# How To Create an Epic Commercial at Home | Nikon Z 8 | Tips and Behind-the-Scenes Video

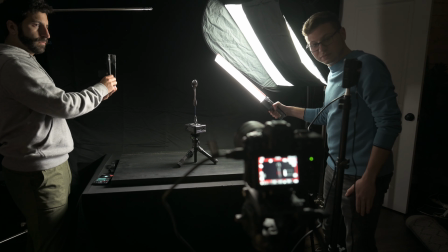We challenged ourselves to make an epic commercial for a household spoon.
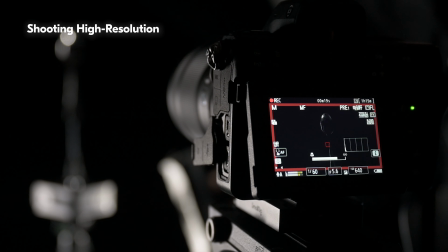We shot most of our footage in 8K at 30 frames per second.
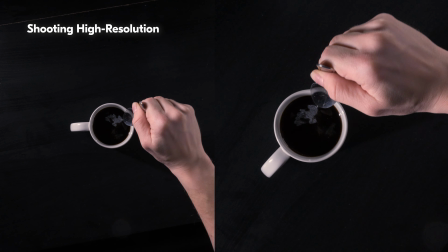The higher resolution gave us a ton of flexibility to crop, pan, and zoom in editing.
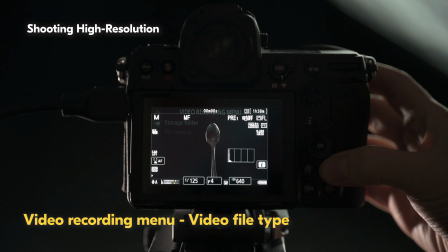To shoot in 8K, choose Video File Type in the Video Recording menu.
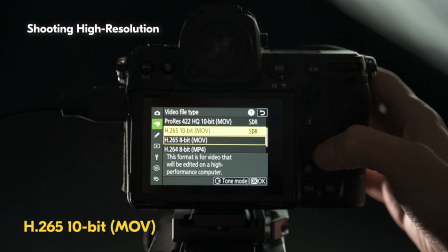Then change to a supported format, such as H.265 10-bit.
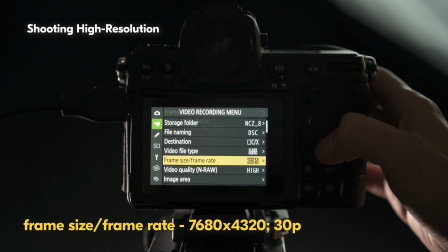Choose Frame Size/Frame Rate, and pick the 8K 30 frames per second option.
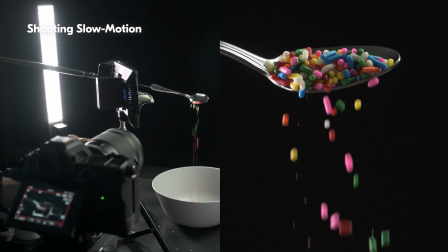For super smooth, cinematic slow-motion shots, we filmed at 4K in 120 frames per second.
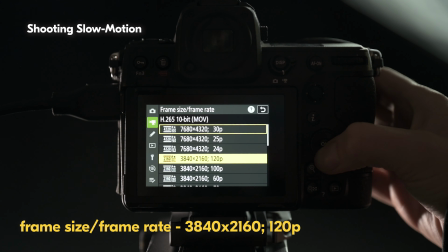To shoot in 4K 120, choose the corresponding option in the Frame Size/Frame Rate menu.
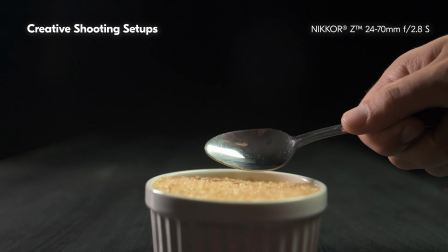Try capturing a variety of shots with different setups, lenses, and rigs to add to your edit.
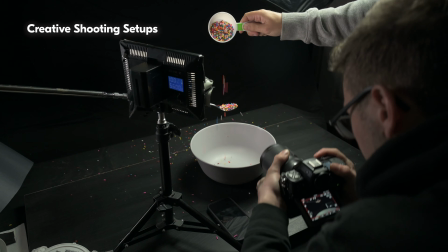The compact and lightweight body of the Z8 makes it great for shooting handheld, mounting to a dolly, or rigging to overhead arms.
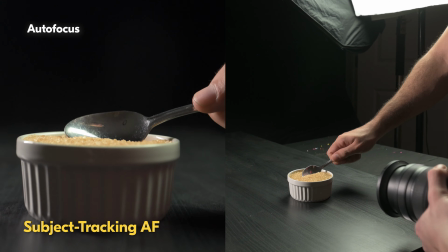For shots that needed quick focusing, we used autofocus tracking on our subject.
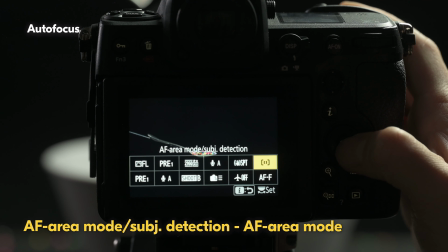To turn on autofocus tracking, choose the option in the AF area mode menu.
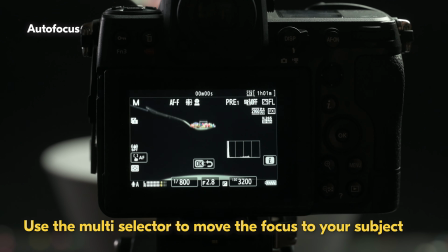Then move the focus point to your subject and press OK. Lighting played a major role in creating a high-end commercial look.
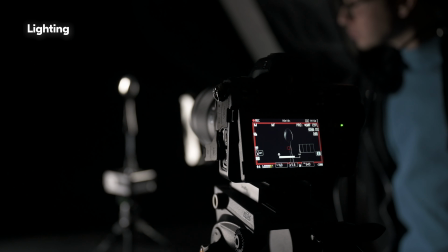In most shots, we lit the spoon from the rear and edges and moved the lights around during each take to add an element of motion.
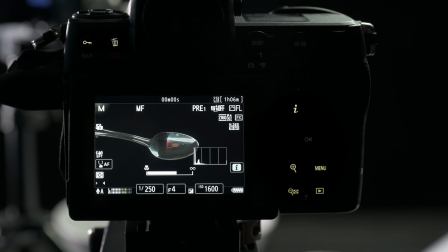With the incredible low-light performance and features like illuminated buttons, the Z8 came in clutch while filming on our dimly lit set. We had a blast putting this together. And now it's your turn. Try these tips and share your DIY commercials with us using the hashtag NikonCreators.